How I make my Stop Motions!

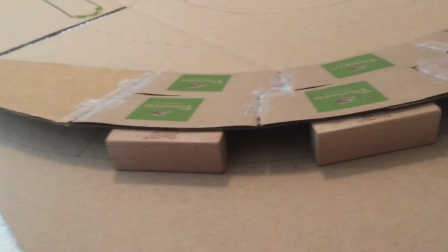(3:52)
What I want to do in the future is maybe replace the Jenga blocks with just a permanent thing of cardboard there,
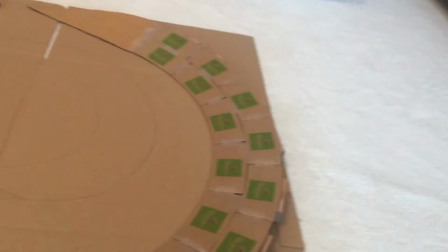(3:58)
and then a platform under it so the banking will sit smoother, and that'll definitely help stick the cars onto the banking,
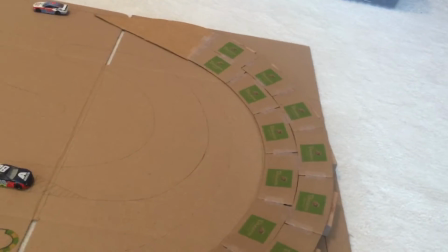(4:05)
which I'll probably just end up putting a little piece of tape under them or something like that to get them to stick on the banking.
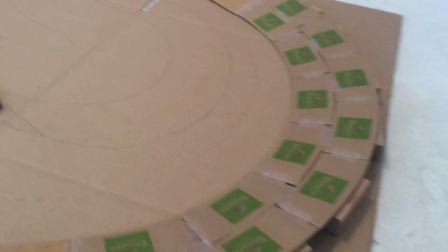(4:10)
It shouldn't be too horribly difficult once I just figure out all the little details. I'll probably make an updated version of just the banking once I've done that.
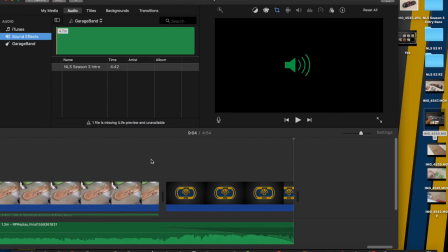(4:19)
Now, I've done one other type of banking before, and this was for my Season 3 entry race.
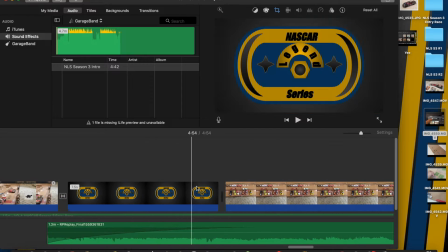(4:25)
And this is banking built into the track, as let's see a good picture of it here.
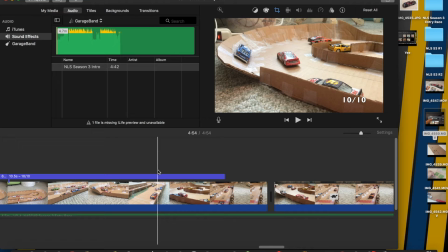(4:31)
As you see right here, as Kyle Larson's going around it, what I did is I took a big long straight strip of cardboard and I cut triangles into it so it fits on the curved banking. There, it fits curved, and then I just taped it to the track. And this is a little bit different because it fits into the wall as it curves up.
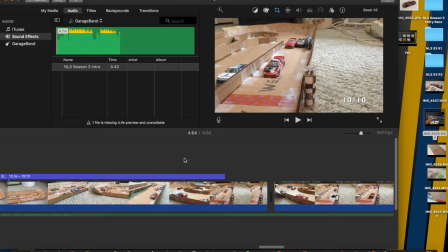(4:50)
You can see it. Let's see.
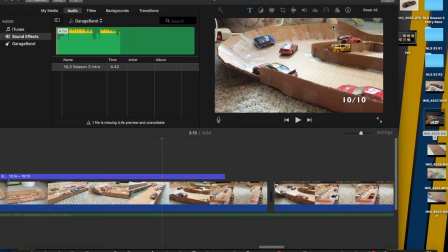(4:52)
You can see it curve up along here and just merge with the wall there. that was intended for the original type of track I was making this for. This just became a stop motion over time. But as you see, like the little triangle slit pieces, you push them together and it creates a curve. So you can use that for banking also.
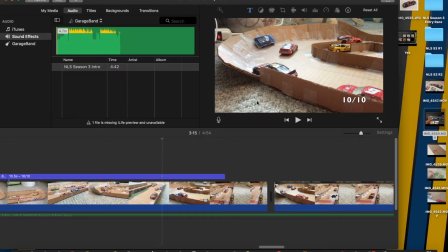(5:10)
The tricky part of that is just having it come down, but you can use the same like kind of triangle partial method just to have it cut down into the track there. So that's just another form of banking I've used in the past. I think the one I have now works a little bit better, but this one can also work pretty well.
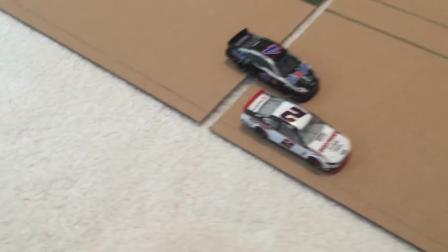(5:30)
I'd say walls would be an important part of a racetrack because it keeps the cars from flying off.
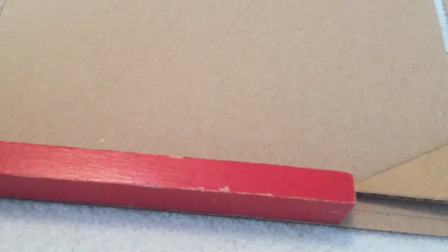(5:35)
But some people don't need walls.
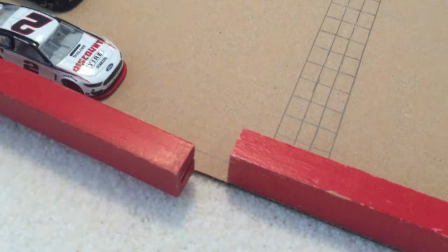(5:37)
Some stop motions are just good without walls because it creates a sense of challenge for the cars or just looks better with the track and just to have like invisible barriers or whatever.
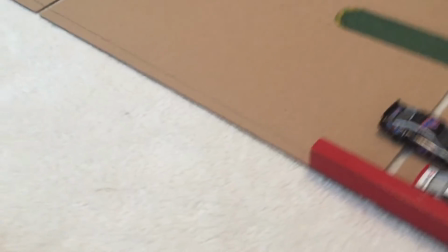(5:46)
What I use for walls is I don't remember what game it was that I got these from.
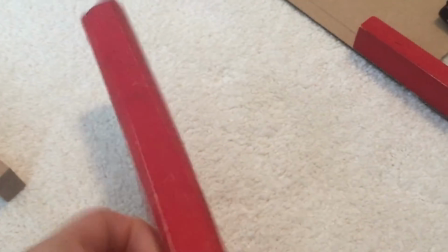(5:51)
It was some sort of board game, like country travel across the USA, some sort of board game.
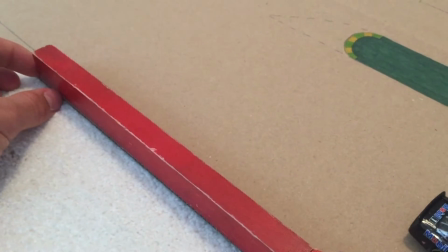(5:56)
But anyways, I've got these really long Jenga blocks style things that I use.
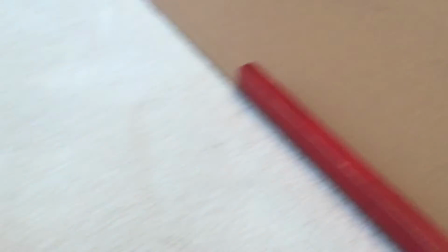(6:02)
Because for my walls, I just use Jenga blocks, but I have 3 different colors because of the set I bought.
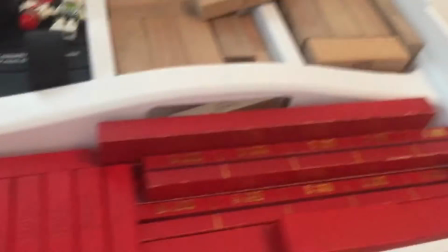(6:07)
I have just the traditional wooden ones. I have some black ones. It was from like a Truth or Dare set, and then red ones, so I can create racing stripes.
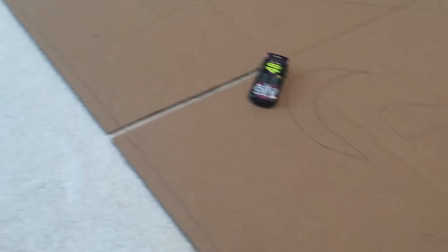(6:14)
But for the longer straightaways, I'll generally just use these because they're much easier to use, and then I'll put the red ones against them,
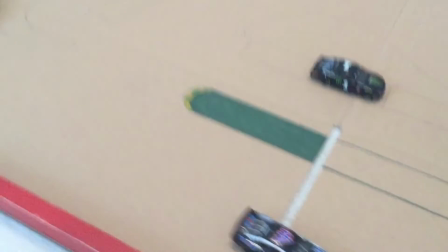(6:21)
and then maybe in the turns on this track, I can do a different color. But yeah, for the walls, I just use Jenga blocks, which are pretty easy to have.
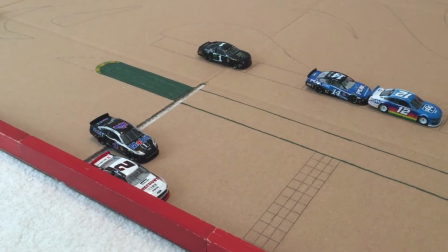(6:29)
You can also use little strips of cardboard. You can use books. You can use the ends of binders.
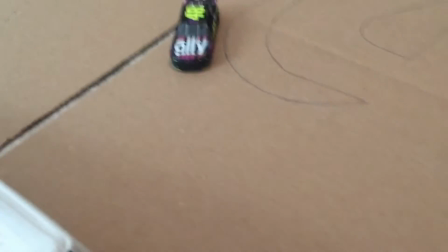(6:35)
You can. Here, I'll take one of my crowd audience binders. You can just take the end of a binder you might have used in school and put it up against the wall.
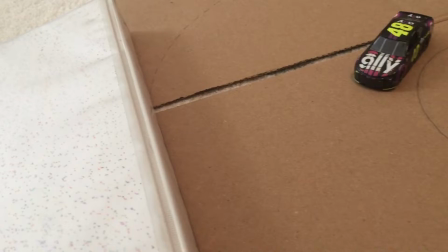(6:43)
That actually looks pretty good. Huh, that looks a lot better than I first thought it was.
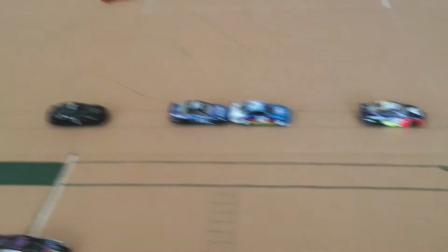(6:48)
I actually might do something like, I don't know. But yeah, I personally just use Jenga blocks for my walls.
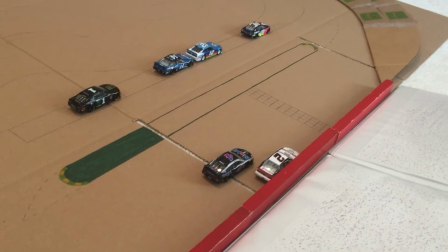(6:54)
So the last thing that I can really think of right now to really just spice up a racetrack is to add some details,
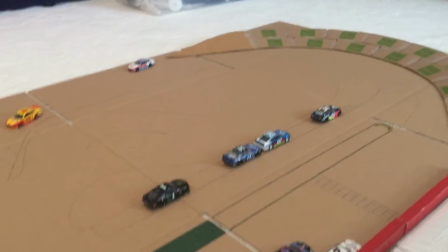(7:00)
like a grandstand, like an infield garage, which I have sometimes.
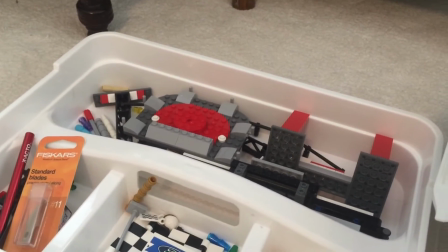(7:03)
The one from Season 2, Race 10, Monster Energy Motor Speedway is all broken up inside there.
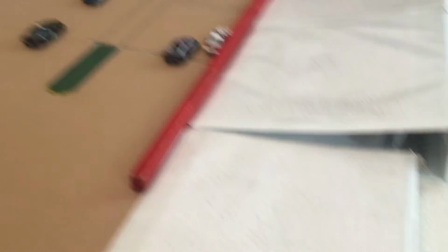(7:09)
But just something to give the track a little bit of extra light to it. So what I did is I did grandstands using binders.
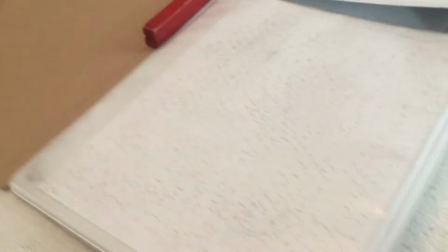(7:18)
They're just normal binders with dotted paper on top.
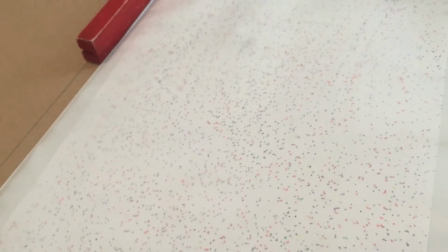(7:22)
These are all little dots made by markers. And then I slide the paper into the binder, and it looks like people cheering out from grandstands.
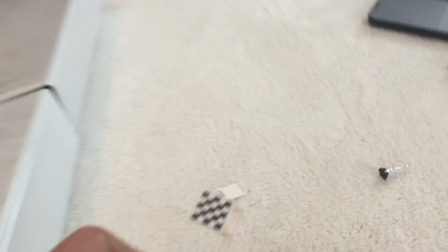(7:29)
Now, the other thing that I do that I actually don't see a lot of stop motions do, I see some of them, but not a lot, is I'll use flag stands.
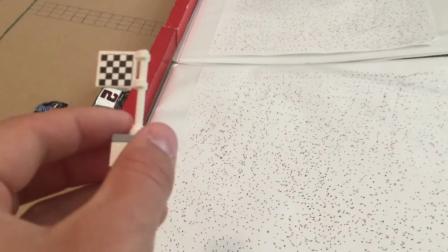(7:36)
This is a little checkered flag. It's a little Lego checkered flag.
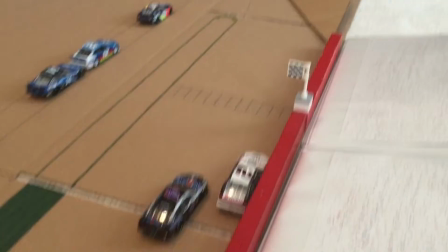(7:39)
I'll put it down at the start-finish line, and then it adds a little bit more character to the race because there's actually a flag there.
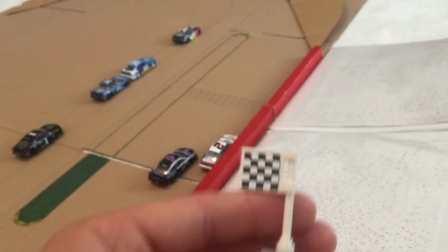(7:46)
It also lets the audience know what's going on.
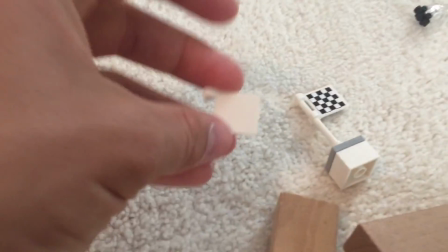(7:49)
If you don't have like a ticker or something, it's good to like know when you're on the white flag lap, or when it's restarting, I use a green.
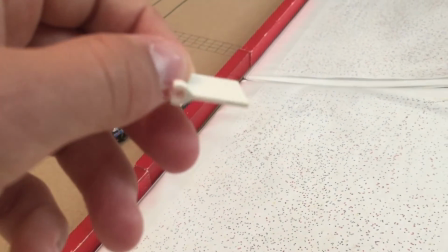(7:55)
I just color this white thing green with a non-permanent marker so it doesn't stain. And I can continue using this.